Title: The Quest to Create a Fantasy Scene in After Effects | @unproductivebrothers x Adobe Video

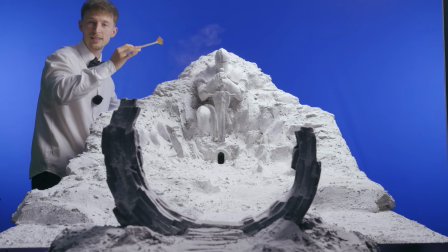[0:00]
Today I'm going to show you how I bring this fantasy miniature scene to life in Adobe After Effects.
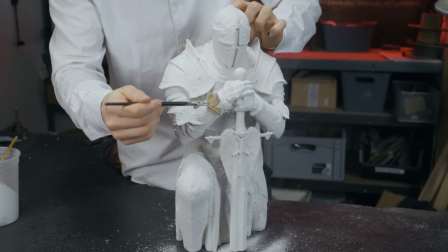[0:05]
I start by carving the miniature base out of styrofoam. Then I prepare the 3D printed knight and place him right in the center of the mountain.
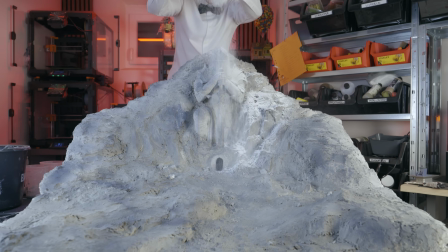[0:12]
After that I spread plaster across the surface to add texture, and finally I add snow using fine white powder to bring everything together.
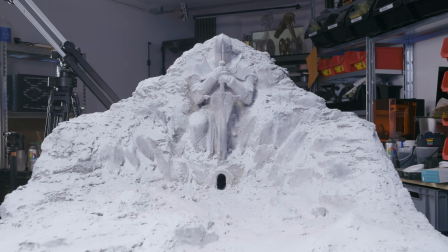[0:20]
Once that's done, the miniature is ready for filming.
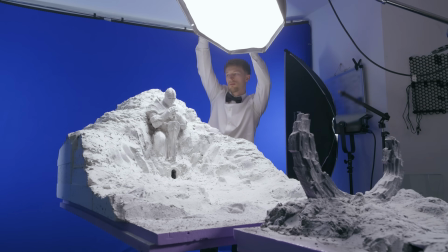[0:22]
I place it in front of the blue screen, set up the lighting properly and take two separate photos, one of the foreground and one of the background.
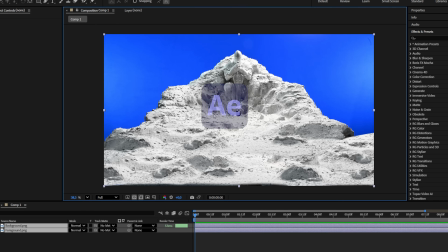[0:30]
This makes compositing much easier later. Next I import the footage into After Effects and use the key light effect to remove the blue screen.
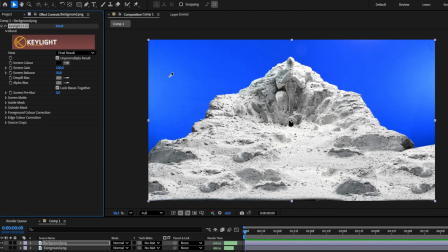[0:38]
I select the blue background with the eyedropper,
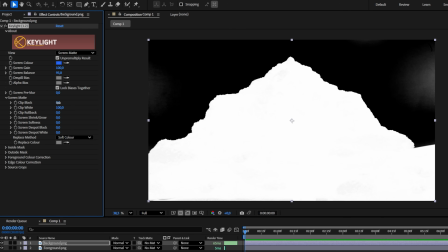[0:41]
switch view mode to screen matte and adjust clip black and clip white until the foreground is fully white and the background is completely black.
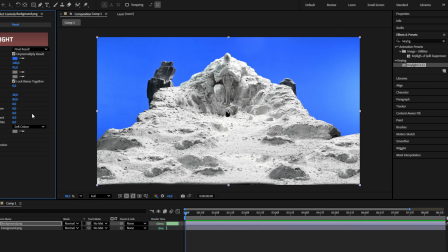[0:48]
After that I switch the view mode back to final result and repeat the same process for the foreground.
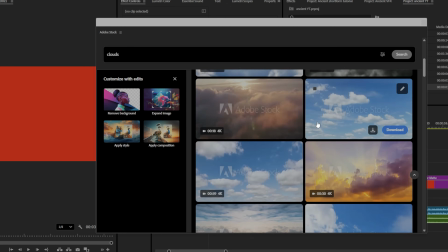[0:53]
Then I bring in the background mountain and the sky. I found the sky in Premiere using the Adobe stock panel.
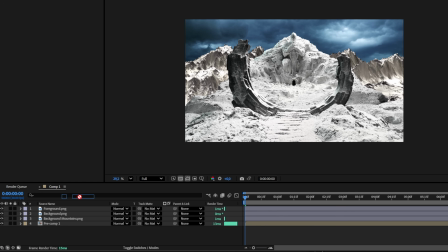[0:58]
I align the sky and the mountains until they perfectly fit into the scene. To make everything fit together even more, I use Lumetri Color for color grading.
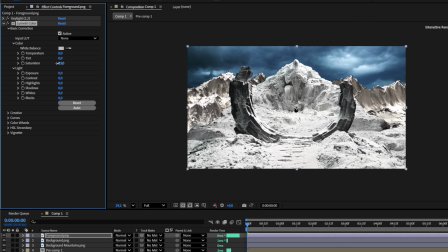[1:07]
I slightly lower the contrast and saturation, which makes it easier to match all the layers.
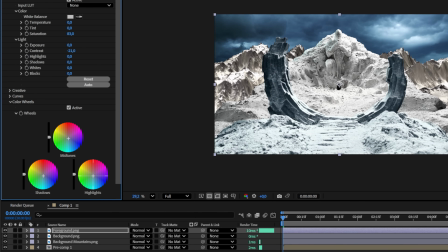[1:11]
In the color wheels, I push the shadows, midtones and highlights slightly toward blue and apply these same settings to all layers so the look stays consistent.
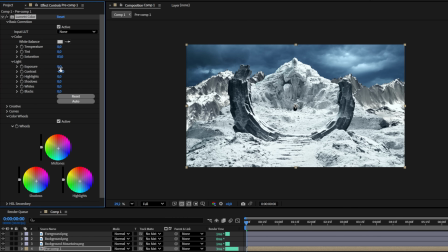[1:20]
For the sky, I reduce contrast and saturation even more so they blend naturally into the scene.
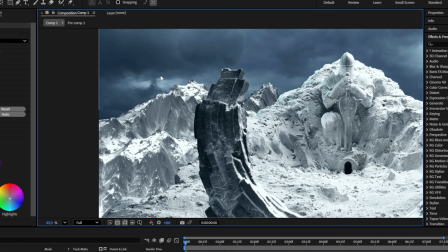[1:25]
At this point the mountains still look very clear and sharp and don't really feel like far away yet.
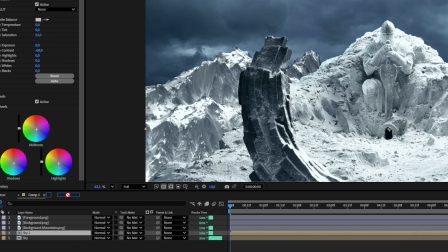[1:29]
To add depth I duplicate the layer and apply a Gaussian blur, increasing the blur until it becomes very soft.
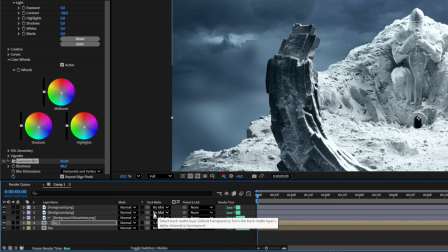[1:35]
Then I use Track Matte, select the background mountain and place the blurred sky layer above it.
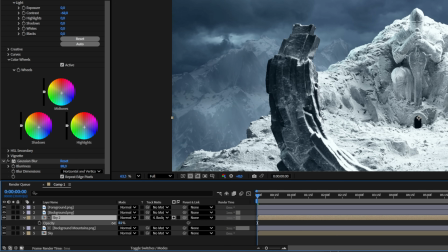[1:41]
I adjust the opacity until it feels right. Now the mountain looks much farther away.
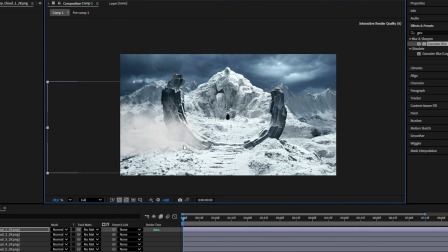[1:46]
For more realism I add smoke and cloud stock footage throughout the scene, especially around transitions.
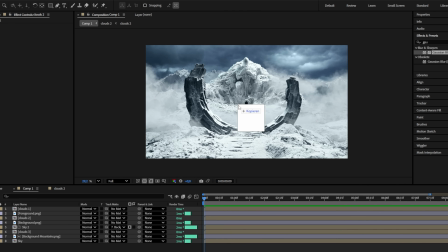[1:51]
Those clouds add a lot of depth and atmosphere. After that I add a rotoscope version of myself, which I also created in After Effects. I filmed myself in front of the blue screen and used the rotoscope tool to paint over my body and separate myself from the background.
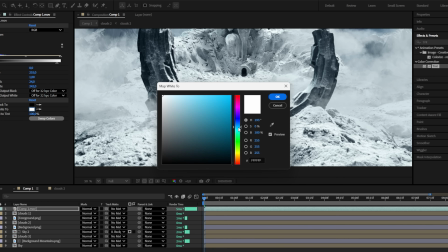[2:05]
I also give myself a slight blue tint so I blend better into the scene.
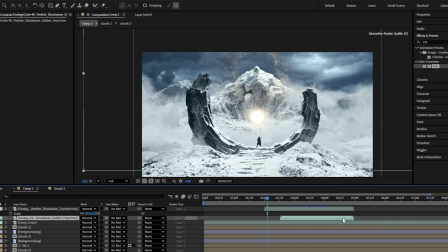[2:09]
Next I import a magical shockwave, place it right in front of the knight's head and give it a cyan tint.
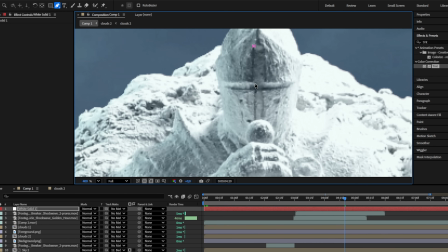[2:14]
To make the cross on the helmet glow, I press G to select the masking tool. Mask the cross and apply a glow effect.
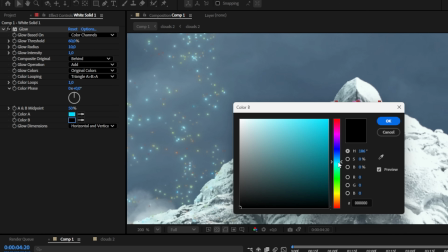[2:21]
First I set the glow color to cyan and then in the settings I switch the glow colors to A and B.
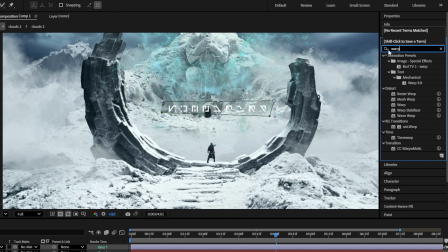[2:26]
For more detail on the portal I add an alien style text and use a warp effect to bend it around the portal.
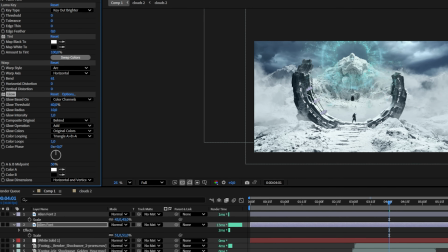[2:32]
I apply the same glow effect to it so it matches the rest of the scene. To make everything react to the shockwave I animate the opacity.
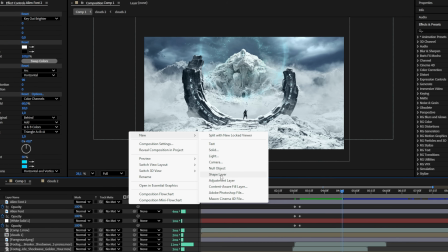[2:39]
When the shockwave hits, the cross and the portal get brighter at the same time. Finally I add an adjustment layer and apply magic bullet looks from the Red Giant plugin.
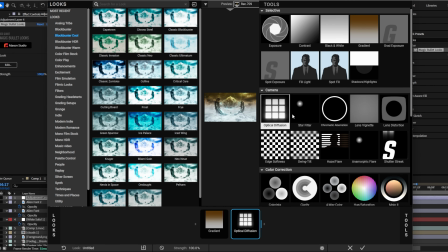[2:48]
I use gradient, optical diffusion, lens distortion, clarity and mojo.
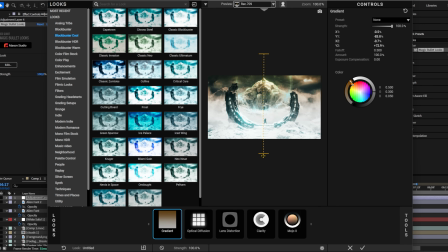[2:53]
For the gradient I slightly stretch it, push the colors a bit toward blue and lower the opacity. I reduce the strength of the optical diffusion and lens distortion. Then I increase the clarity a little to bring back some detail and tone down the mojo so it doesn't overpower the image.
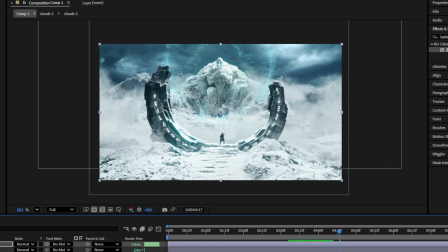[3:10]
And now you can really see what the looks effect does. I think it makes a huge difference. And this is how I did this magical edit.
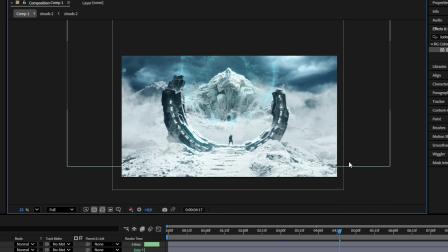[3:16]
And now you can enjoy the final rendered version one more time.